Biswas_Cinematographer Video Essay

Visual components are toys that we can play with to compose our work of art.
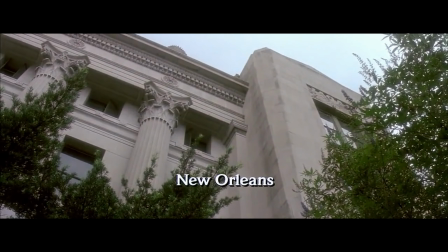[0:10]
There are 7 visual components: line, space, shape, tone, color, movement, and rhythm.
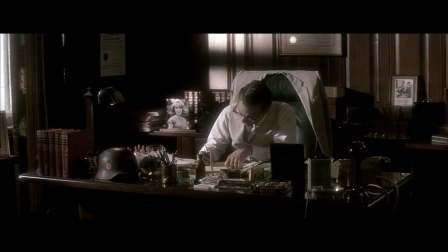[0:23]
They are fantastic tools to convey mood and express our points of view.
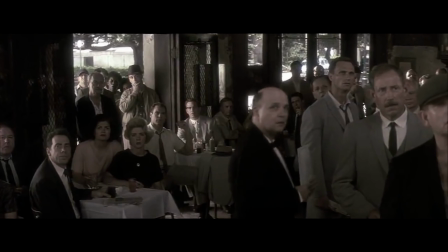[0:28]
Using contrast and affinity helps you regulate visual intensity.
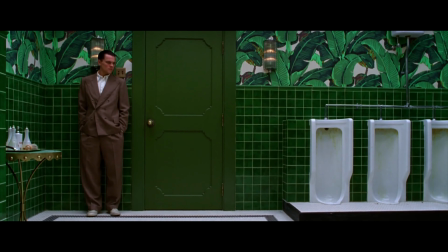[0:34]
Choosing to lock a specific component for an entire production can create visual style and consistency.
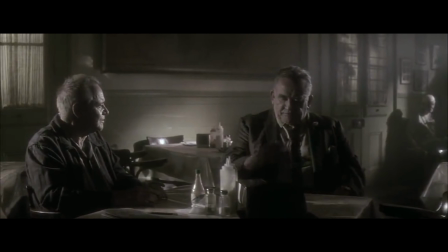[0:41]
Contrast and affinity can not only be applied within the shot but also shot by shot or sequence by sequence.
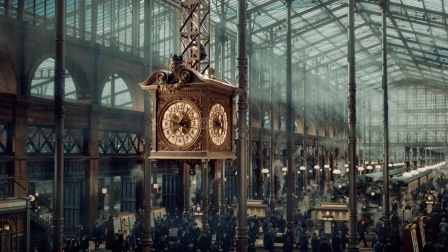[0:49]
On this video, we are going to talk about 5 visual components of visual storytelling from Robert Richardson's movies.
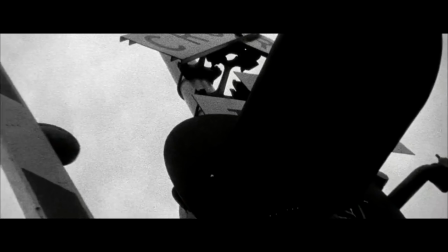[0:58]
In JFK, the most prominently used visual component is tone.
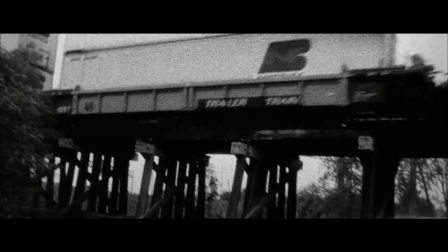[1:03]
Robert Richardson's cinematography heavily relies on high contrast lighting and shifts
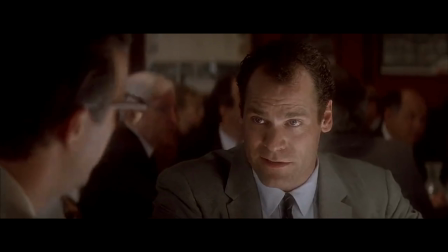[1:09]
in brightness to enhance the film's theme of paranoia, truth, and deception.
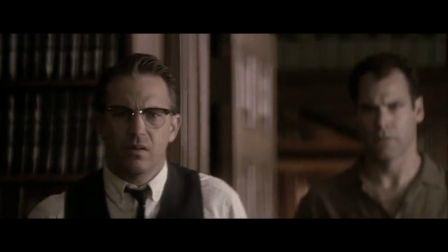[1:15]
The film frequently alternates between high contrast black and white sequences for historical flashbacks,
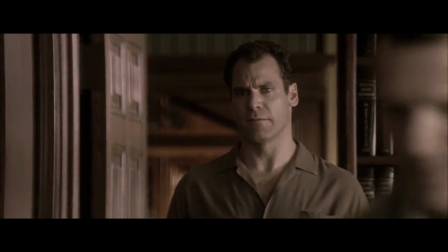[1:23]
evoking documentary style realism and reinforcing the idea of unreliable or conflicting memories.
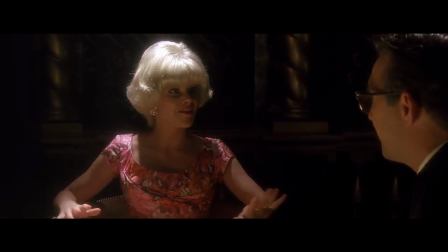[1:30]
Low key lighting in investigative scenes where shadows consume parts of characters' faces,
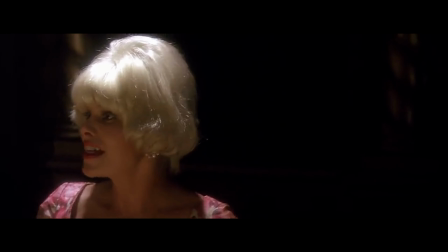[1:37]
creating a noir like effect and adds mystery and tension.
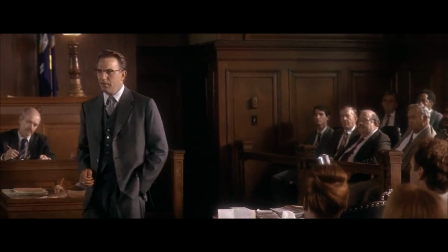[1:41]
Bright, washed out lighting in courtroom scenes symbolizing the exposure of hidden truths.
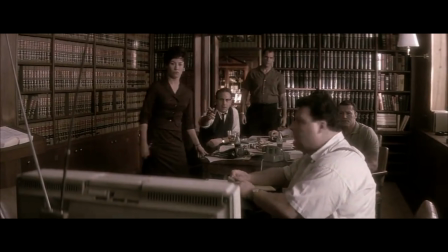[1:48]
Richardson used wide-angle lenses and deep focus, but for investigative scenes, he used longer lenses,
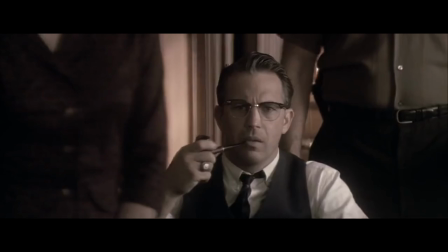[1:55]
constant camera movement, handheld shots, Steadicam tracking, and whip pans heightens urgency.
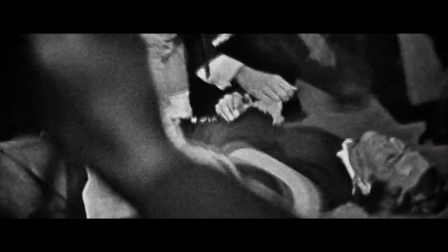[2:01]
It makes the audience feel immersed in the chaotic search for truth.
Because they want to know the truth.
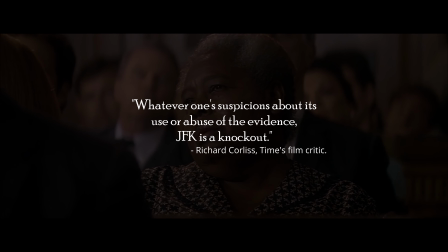[2:09] Because they want the country back. Because it still belongs to us.
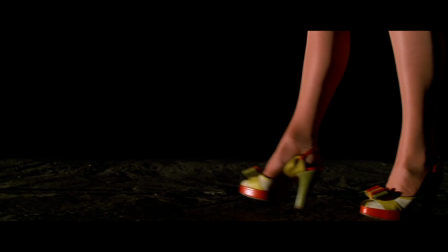[2:13]
The Aviator, the most prominently used visual component, is color.
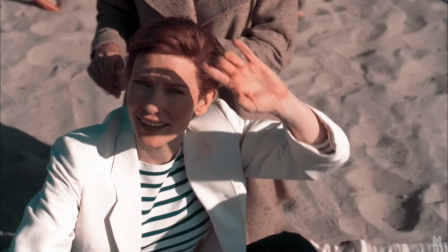[2:18]
Early scenes, 1920s to 1930s, mimic two-color Technicolor,
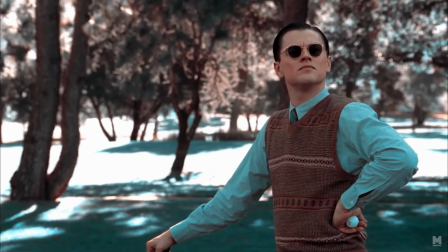[2:23]
meaning greens are absent and the palette leans heavily into reds and cyan.
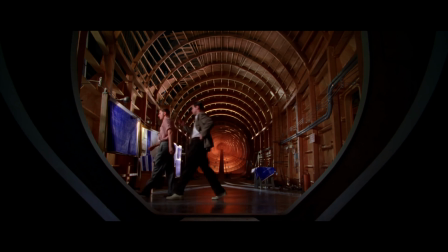[2:29]
Beyond this historical accuracy, color plays a thematic role.
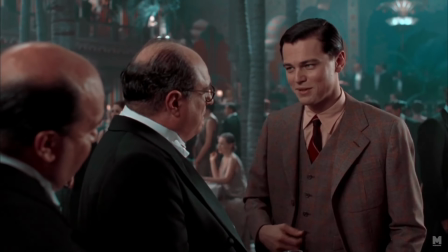[2:34]
Warm golden tones in Hollywood settings enhance the glamour of the golden age.
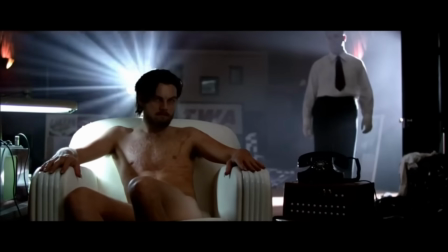[2:40]
Cool blues and desaturated tones dominate moments of Hugh's isolation, reinforcing his mental decline.
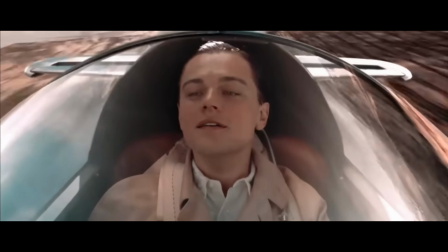[2:48]
Red hues in aviation sequences highlight his passion and obsession with flight.
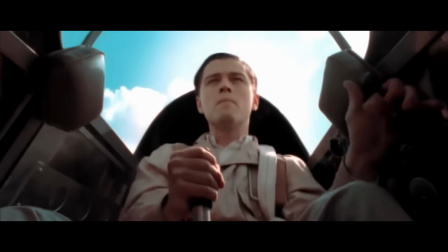[2:53]
Richardson chose wide-angle lenses to create an expansive feel in aviation sequences,
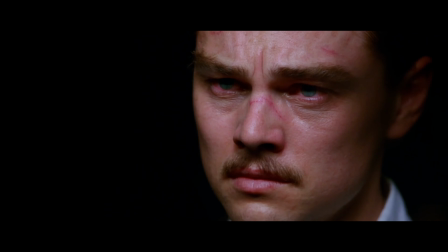[2:59]
while long lenses to isolate hues in moments of obsession.
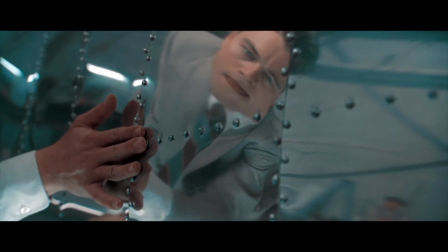[3:03]
Sweeping camera moves, crane shots, and dynamic tracking shots mirror his grand ambition,
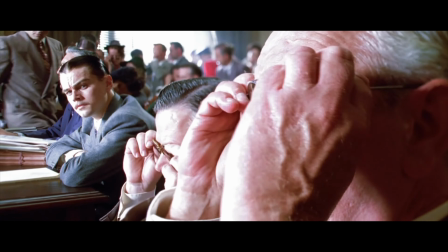[3:09]
while tight close-ups and off-kilter compositions heighten his paranoia.
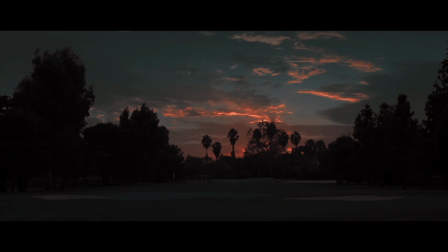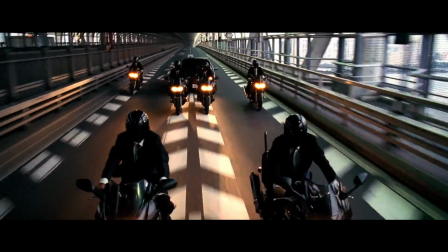[3:24]
In Kill Bill Volume 1,
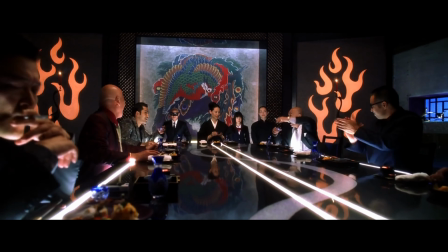[3:27]
Tarantino and Robert Richardson use lines in a dynamic and expressive way throughout the film to enhance action,
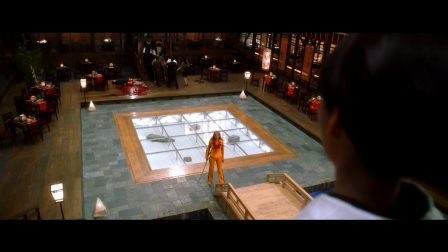[3:35]
composition, and mood. Diagonal lines are pervasive in fight sequences, such as the battle against the Crazy 88.
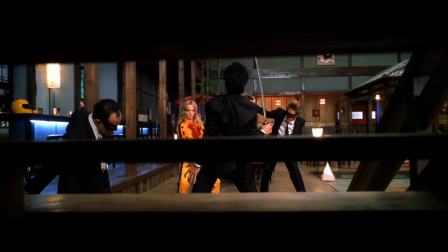[3:43]
The lines of the characters' movements, the slicing weapons, and the framing of the shots all create a sense of motion and intensity.
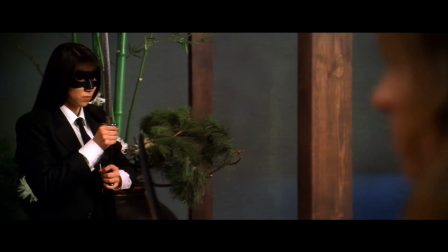[3:52]
The vertical lines of the sword fights, particularly the way characters move through a space,
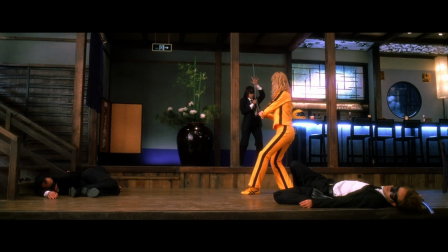[3:58]
emphasizes the structured and ritualistic nature of the combat. Curved lines appear in the graceful choreography of some fight scenes.
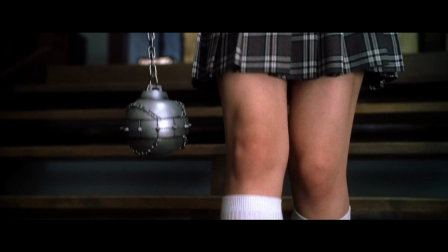[4:07]
Wide-angle lenses exaggerate movement in fight scenes, while long lenses create intimate tension in close-ups.
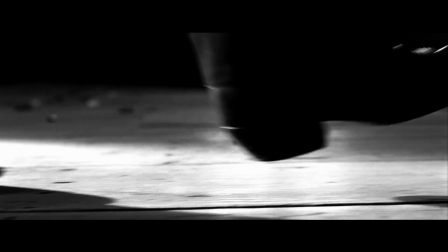[4:15]
High-contrast lighting gives scenes a graphic novel feel with chiaroscuro shadows in the black and white sequences.
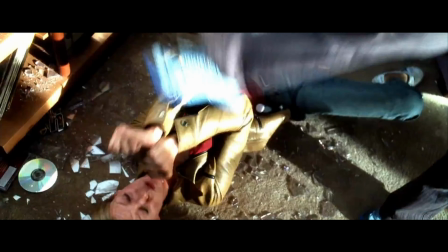[4:23]
Dynamic camera moves, whip pans, fast zooms, and long tracking shots heighten energy,
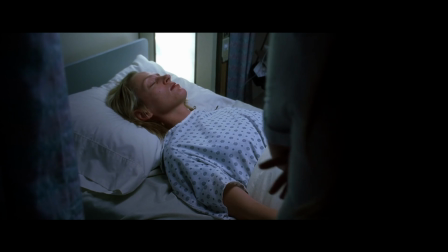[4:29]
while silhouettes, extreme close-ups, and split diopter shots add visual intensity.
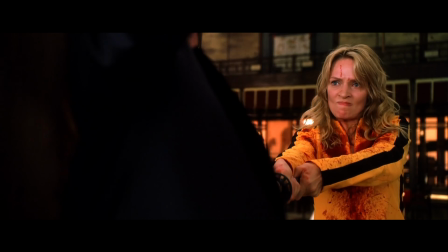[4:35]
The cinematography amplifies the film's operatic, hyper-stylized approach to revenge.
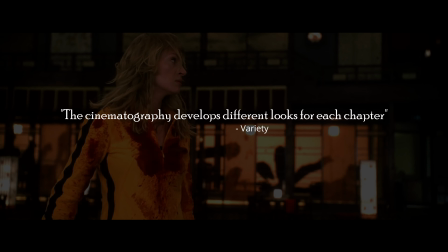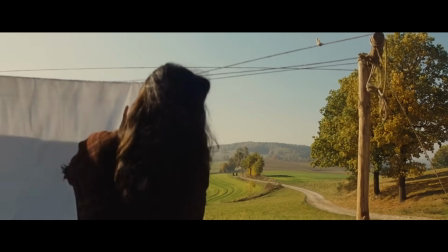[4:48]
In Inglourious Basterds, the most prominently used visual component is space.
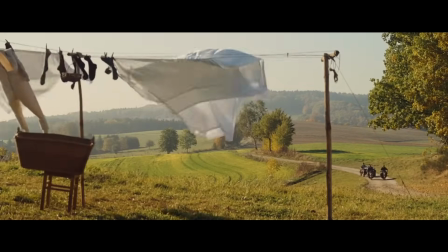[4:53]
Deep space is often used in suspenseful scenes, such as the opening sequence with Hans Landa interrogating Pierre Lapidite.
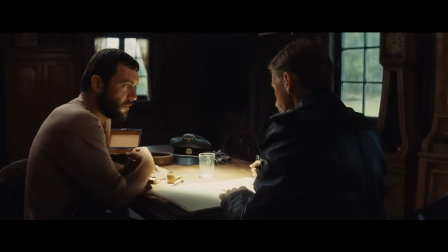[5:02]
The depth of the frame with Landa and Lafayette in the foreground
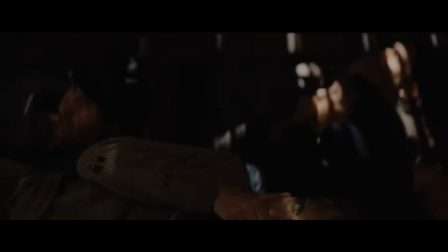[5:07]
and the hidden Jewish family in the background creates a sense of danger and secrecy.
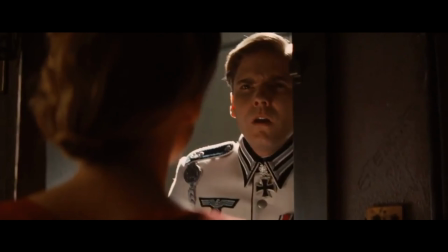[5:12]
Flat space is also utilized in more intimate confined
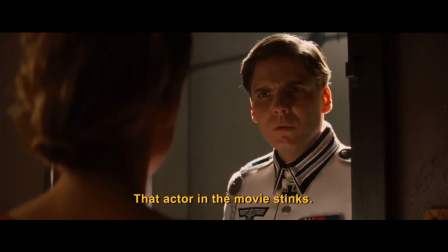[5:16]
spaces like the projection booth where Shoshana plans her revenge.
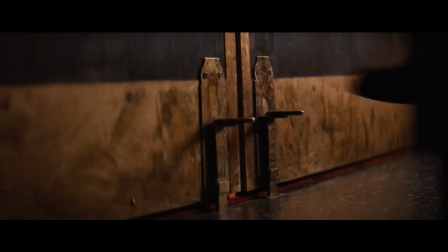[5:21]
This flat confined space emphasizes her isolation and the growing intensity of her mission.
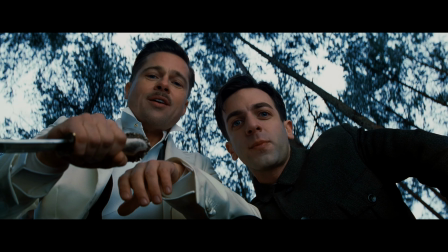[5:27]
Richardson used wide-angle lens to get the POV shots and also during the intense dialogue scenes.
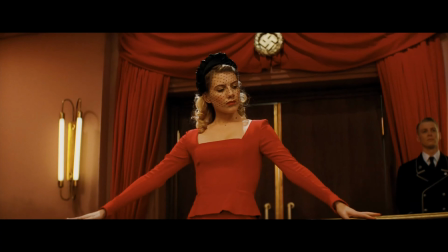[5:34]
Slow, deliberate tracking shots build suspense, while sudden crash zooms and whip pans add energy to action.
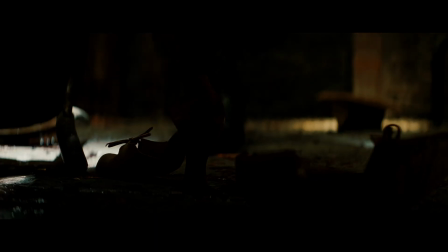[5:43]
In the violent scenes, high contrast shadows are noticeable.
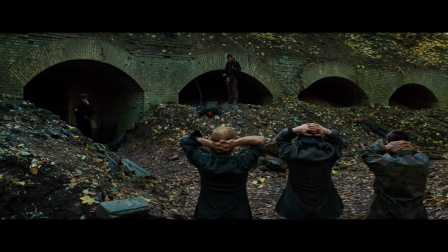[5:47]
Rich, desaturated earth tones dominate Nazi-occupied France, while bold reds emphasizing danger and vengeance.
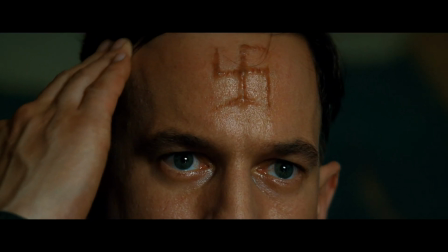[5:55]
There are centered compositions, extreme close-ups, and split diopter shots.
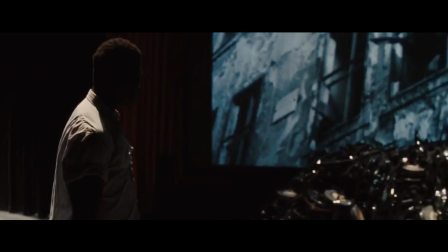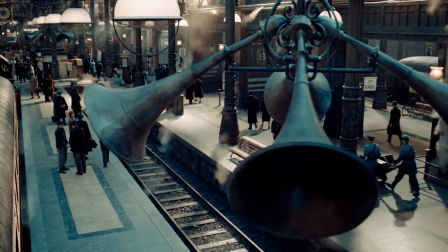[6:06]
The most prominently used visual component in Hugo is the constant presence of circular shapes,
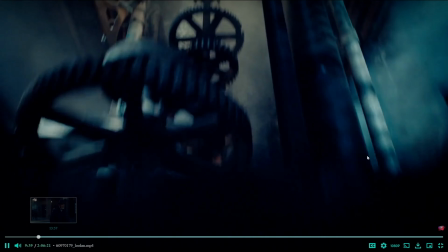[6:13]
particularly in the numerous clocks and gears that populate the train station and Hugo's hidden world.
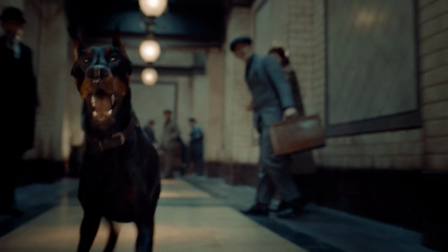[6:19]
Throughout the train station, rectangular shapes can be seen in the structure of the station itself,
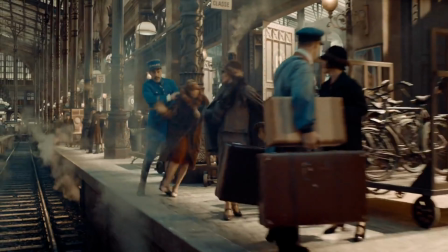[6:26]
such as the doors, walls, and windows, representing the organized, rigid world Hugo occupies.
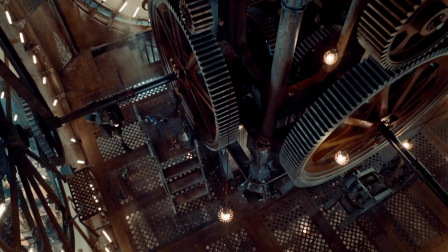[6:33]
These sharp, boxy shapes contrast with the more organic, curved forms of the clocks and automaton.
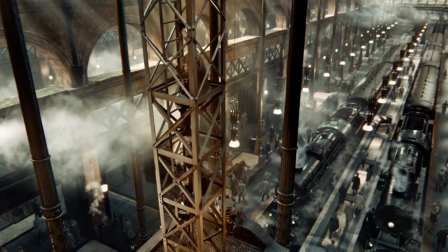[6:40]
Richardson chose wide-angle lenses to create a sense of wonder, especially in the train station's vast spaces,
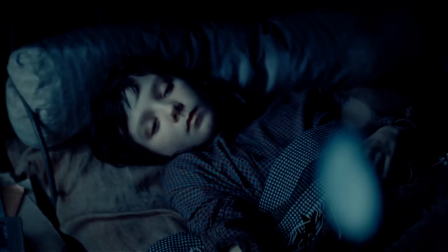[6:47]
while shallow depth of field isolates Hugo in moments of loneliness.
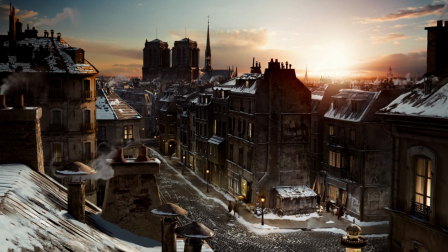[6:51]
The film's soft golden lighting evokes the warmth of early cinema, contrasted with cooler, desaturated tones in moments of uncertainty.
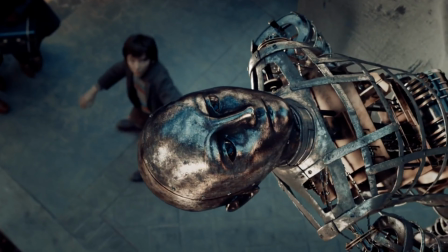[7:00]
Sweeping crane shots, Steadicam movements, and dynamic tracking shots mirror Hugo's sense of adventure.
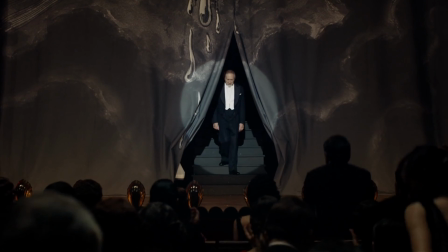[7:06]
Silhouettes, layered compositions, and theatrical lighting celebrate George Millet's legacy, making the cinematography a tribute to the magic of cinema.
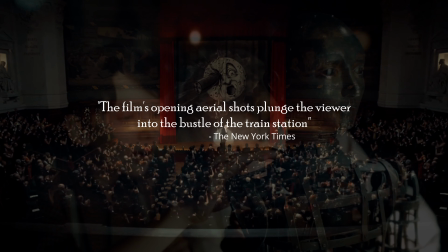[7:18] Perfect.
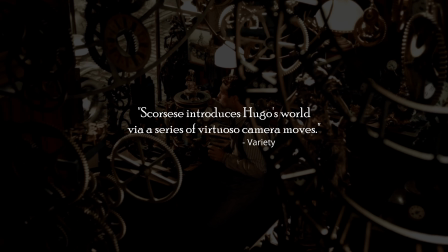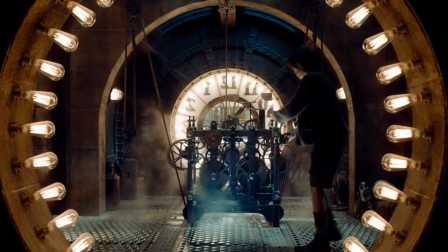[7:25]
There is no strict rule that tells you how to use components, but they should always support the story.
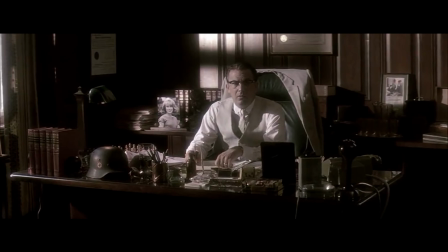[7:33]
Robert Richardson's cinematography is defined by his masterful use of high contrast lighting,
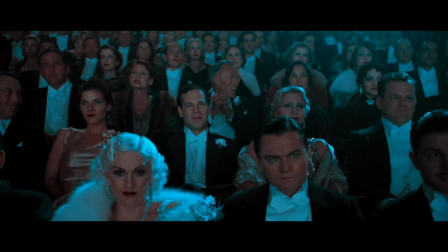[7:39]
dynamic camera movement, and bold visual storytelling.
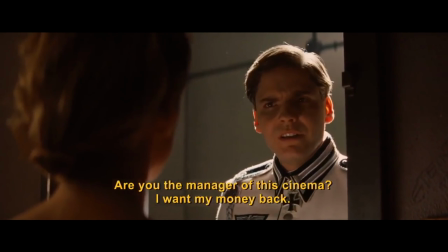[7:43]
He is known for his signature glow lighting technique, often involving overexposed highlights,
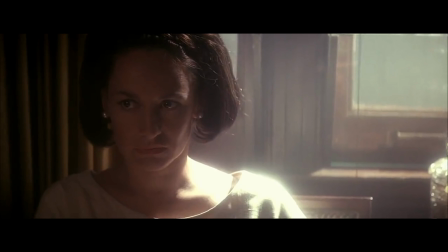[7:49]
subtle muted colors, and using light to create a sense of atmosphere and mood.
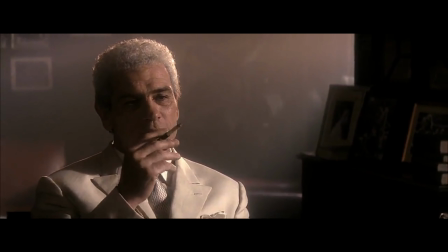[7:56] Waiter helps. It adds a taste of elegance, for which I must confess a weakness now and then.
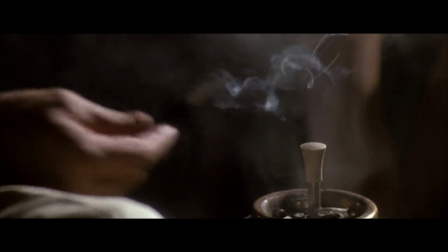[8:01] I call him Smedley. His real name is Frankie Jenkins, but I could hardly imagine anything more uncouth during